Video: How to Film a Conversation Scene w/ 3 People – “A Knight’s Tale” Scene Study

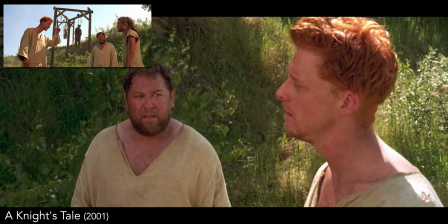(4:10)
And then a close-up of them on the opposite side of the previous 180 degree line, showing how there's been a shift in the conversation, and they now have a choice to make.
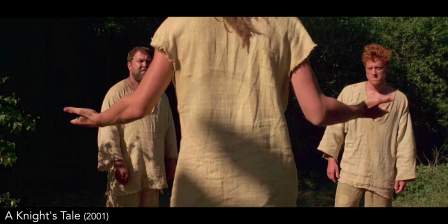(4:19)
Back to the confrontational view, You see, money doesn't matter! but then we move to the opposite view behind him, which is now used when a fight is about to break out.
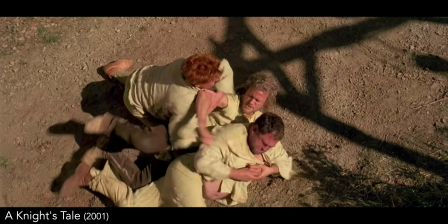(4:28)
We get an overhead view of the fight to once again establish where they are, followed by a closer view of what's going on.
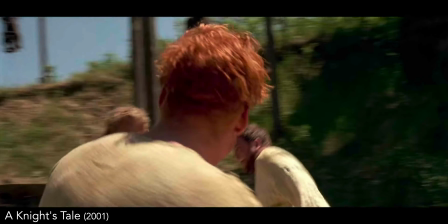(4:38)
We then have the camera move around the characters to establish a new 180 degree line,
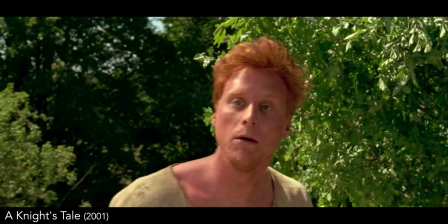(4:42)
getting individual close-ups of each person from their side of the 180-degree line to show their individual feelings.
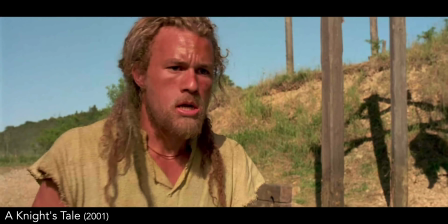(4:48) You see how hungry I am, don't you? Damn your stomach, what?
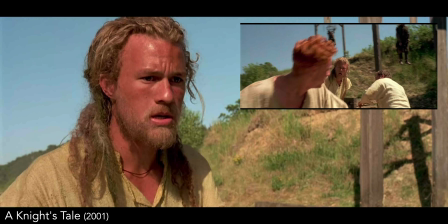(4:53)
And it works because we had that initial shot right after the fight that first established where everyone was positioned.
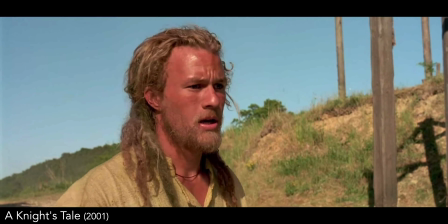(5:00) Molly, please.
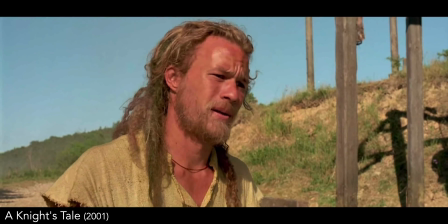(5:04) The 13 silver pieces, three men can change their stars.
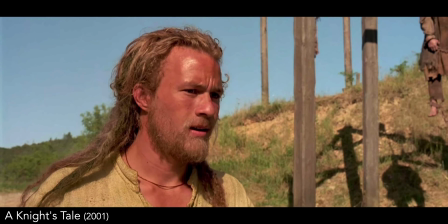(5:10)
And once they're finally in agreement, William moves in closer to Roland so that they are both in the same frame to show how everything has now been resolved.
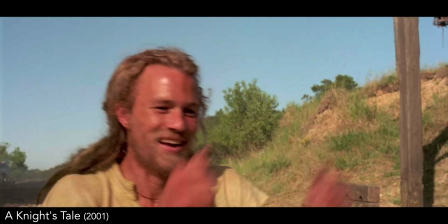(5:17) God love you William. I know I know, no one else will.
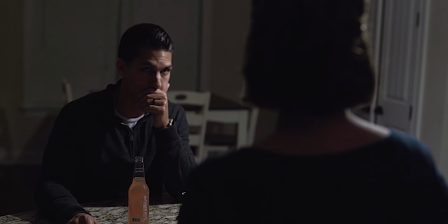(5:24)
It may seem like that's taking a lot out of this,
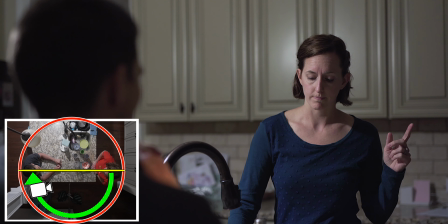(5:27)
but there really are a lot of little things you can do with your framing that help better tell your story, and that's what this channel is all about.
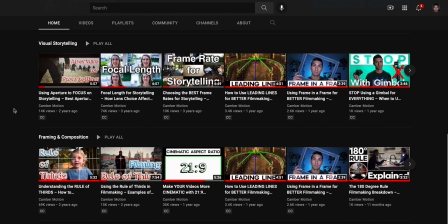(5:34)
I have lots of videos on framing concepts, so be sure to check out my playlists because they'll help you understand how to use these concepts to improve your videos even more.
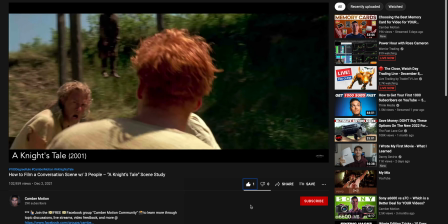(5:43)
But if this video is helpful then please hit that like button and let me know in the comments if you'd like to see more videos like this examining movie scenes.
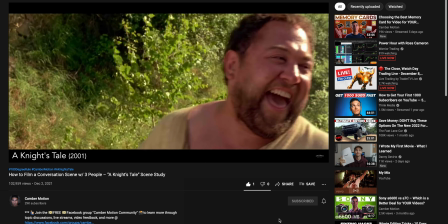(5:50)
Subscribe for more videos in the future and I will see you soon!